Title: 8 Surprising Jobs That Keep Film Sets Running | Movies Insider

This crying woman isn't crying at all. And a baby will start to cry.
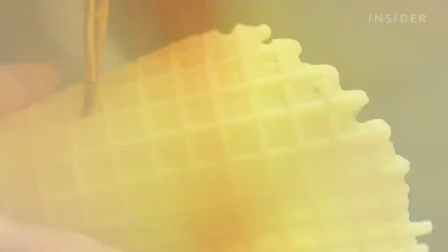0:06 She's what's known as a baby wrangler, someone whose job it is to get the best performances out of the youngest actors. This is just one of the many surprising positions you will find on a movie or TV set.
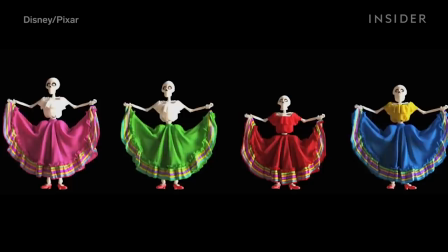0:21 Whoa!
There are people who train insects, style food, and even design clothes for animated films.
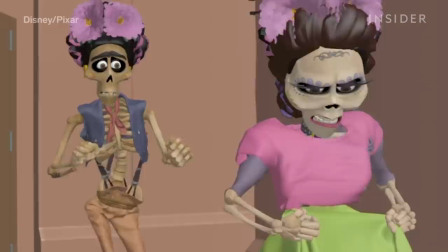0:30 These jobs are essential to making movies work.
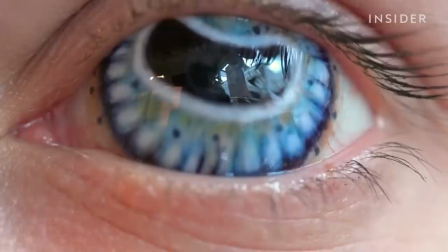0:33 Let's take a look behind the scenes at eight jobs in movies you may not have known existed.
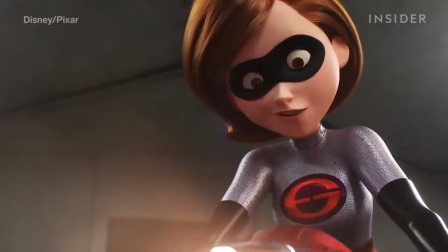0:43 It's not only real actors who need costume designers, but animated characters as well.
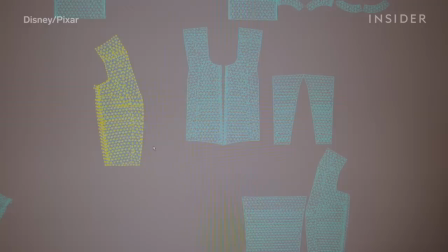0:49 At Pixar, there are people who are specifically hired to animate clothing, like tailoring and simulation artist Chris Campbell.
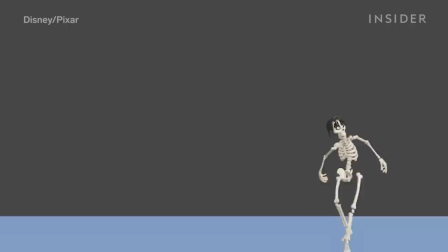0:57 They have to design and model clothes and then make sure they fit on the animated characters.
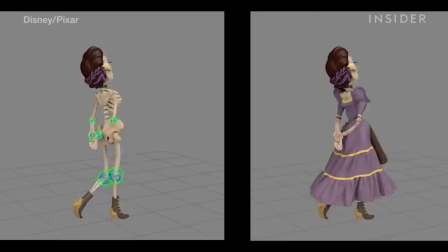1:03 This process involves computer simulations to make sure the fabric moves correctly.
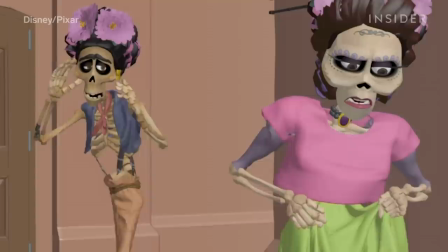1:08 In Coco, for example, these simulations help them prevent clothes from getting stuck in the skeleton character's bones.
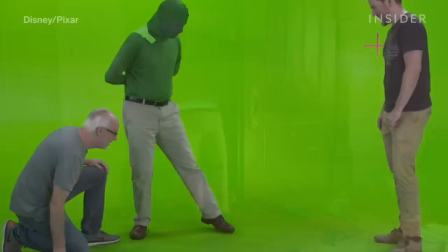1:16 Campbell's work throughout the years prepared him for Onward. However, he wasn't just animating clothes this time.
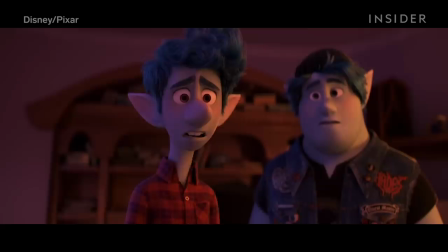1:23 In this film, the item of clothing was a character. Acting out how the animated characters move in real life can provide reference.
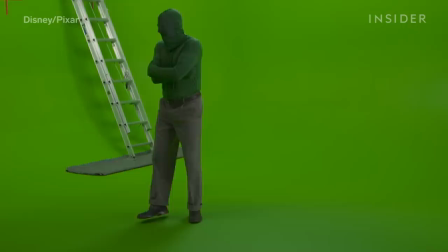1:31 When the animators in Onward needed to figure out how a floating pair of pants would behave,
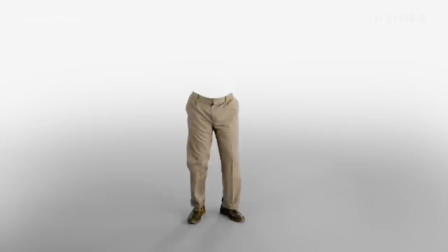1:36 they put someone in a green suit and a pair of khaki pants and observed what it
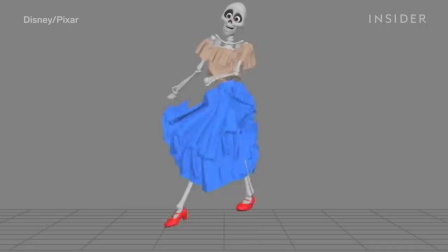1:41 would look like to see somebody walking around who was missing the top half of their body.
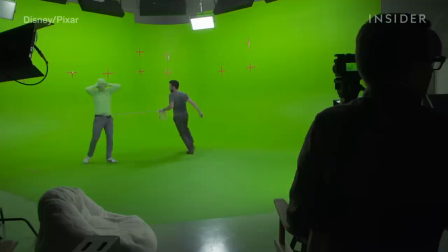1:46 While a clothing animator focuses on clothing, they still have a great understanding of how every aspect of animation works.
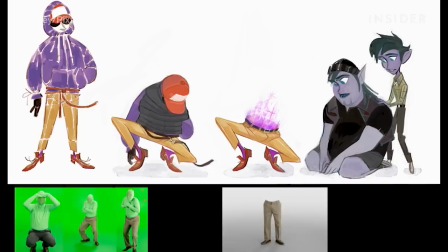1:53 Dad's upper half and onward had no muscle underneath, making simulations much more challenging.
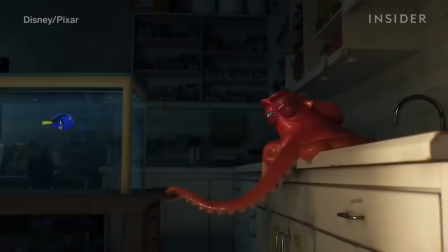2:00 So Campbell relied on a simulation created for characters with volume,
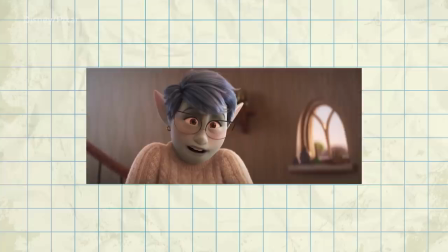2:04 which was originally used for the squishy movements of Hank the Octopus in Finding Dory.
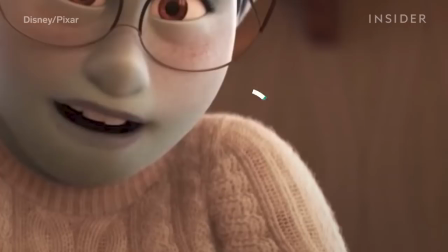2:10 And they need to add small details to clothes that you would normally expect to see, like little threads hanging off a sweater.
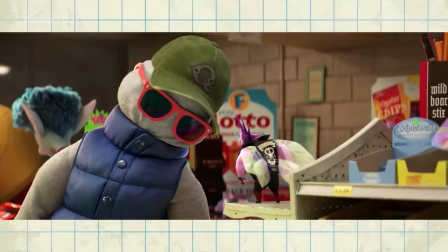2:17 A vital but unexpected part of the job? Shading. Lighting can help textures look more realistic, which can sell the whole look.
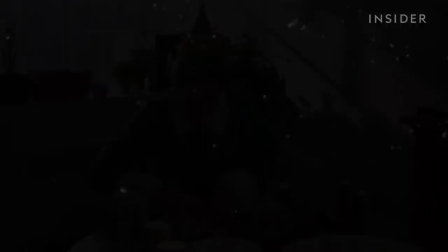2:26 This is the reason why Dad's vest looks naturally puffy instead of plastic.
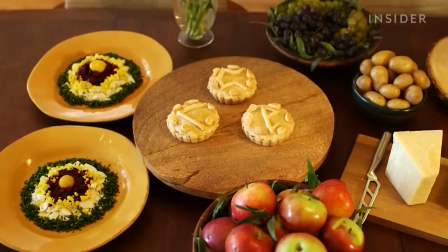2:35 Productions try to use real food whenever they can, and when they do, a food stylist comes in to handle it all. It's a lot more than just altering dishes to fit an actor's dietary restrictions,
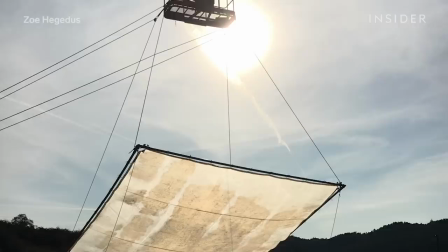2:47 though that is certainly part of the job. food stylist Zoe Hegedouche had to solve a number of different problems on the set of Midsommar.
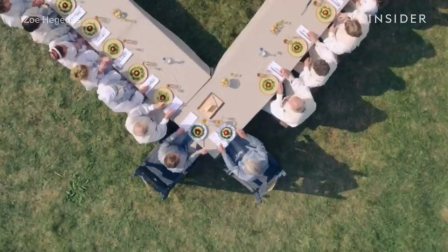2:55 The film was mostly shot outdoors in the heat, so she had to make sure the food both looked and stayed fresh.
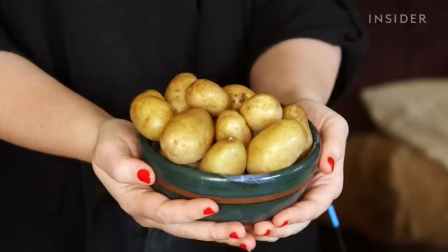3:03 Sometimes this was as easy as spraying a potato with cooking spray to make it look like it just came out of the oven.
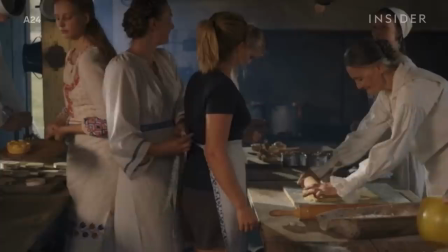3:10 Other dishes needed to be altered entirely to beat the heat.
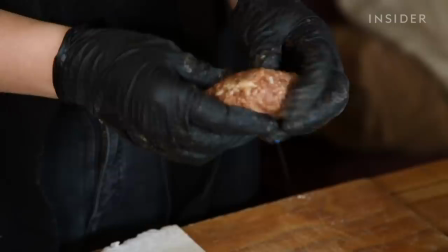3:14 For example, those meat pies you see on screen aren't filled with real meat, which would spoil quickly.
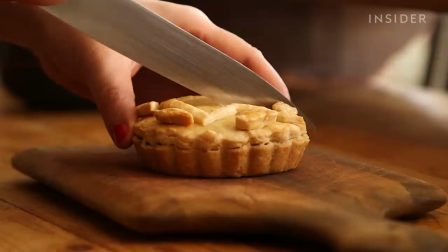3:20 Instead, Hegedouche cooked oatmeal and colored it brown, giving it the look and texture of chopped meat.
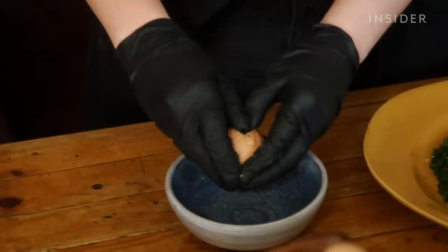3:27 She also had to plate a lot of eggs for the sun's eye dish that was prominently featured during one of the film's many feasts.
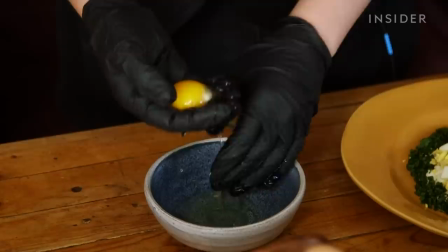3:34 First, she tried making some real eggs, but the yolks kept exploding, meaning she and her team had to swap the dishes out every 15 minutes.
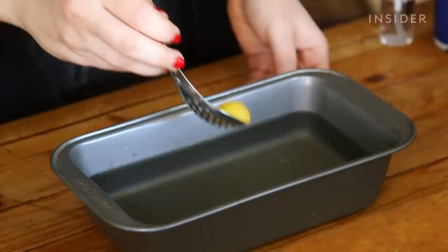3:44 Plus, work days could last 10 to 12 hours, so there was a risk of them drying out.
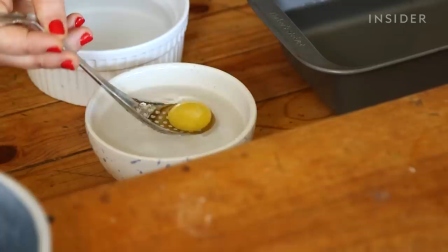3:49 Instead, she decided to make this mixture out of orange and mango juice and shaped it to look exactly like real yolks.
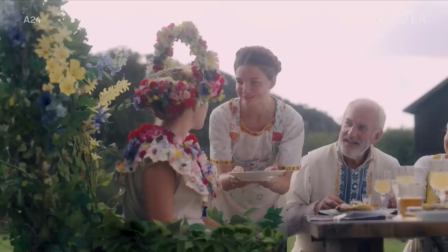3:57 And what does a food stylist do when they have to find an item that's not even available where they're filming?
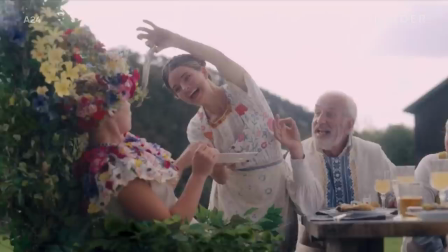4:03 For one pivotal moment, they needed to have a fresh herring, which is abundant in Sweden, but not so much in Hungary, where the movie was shot.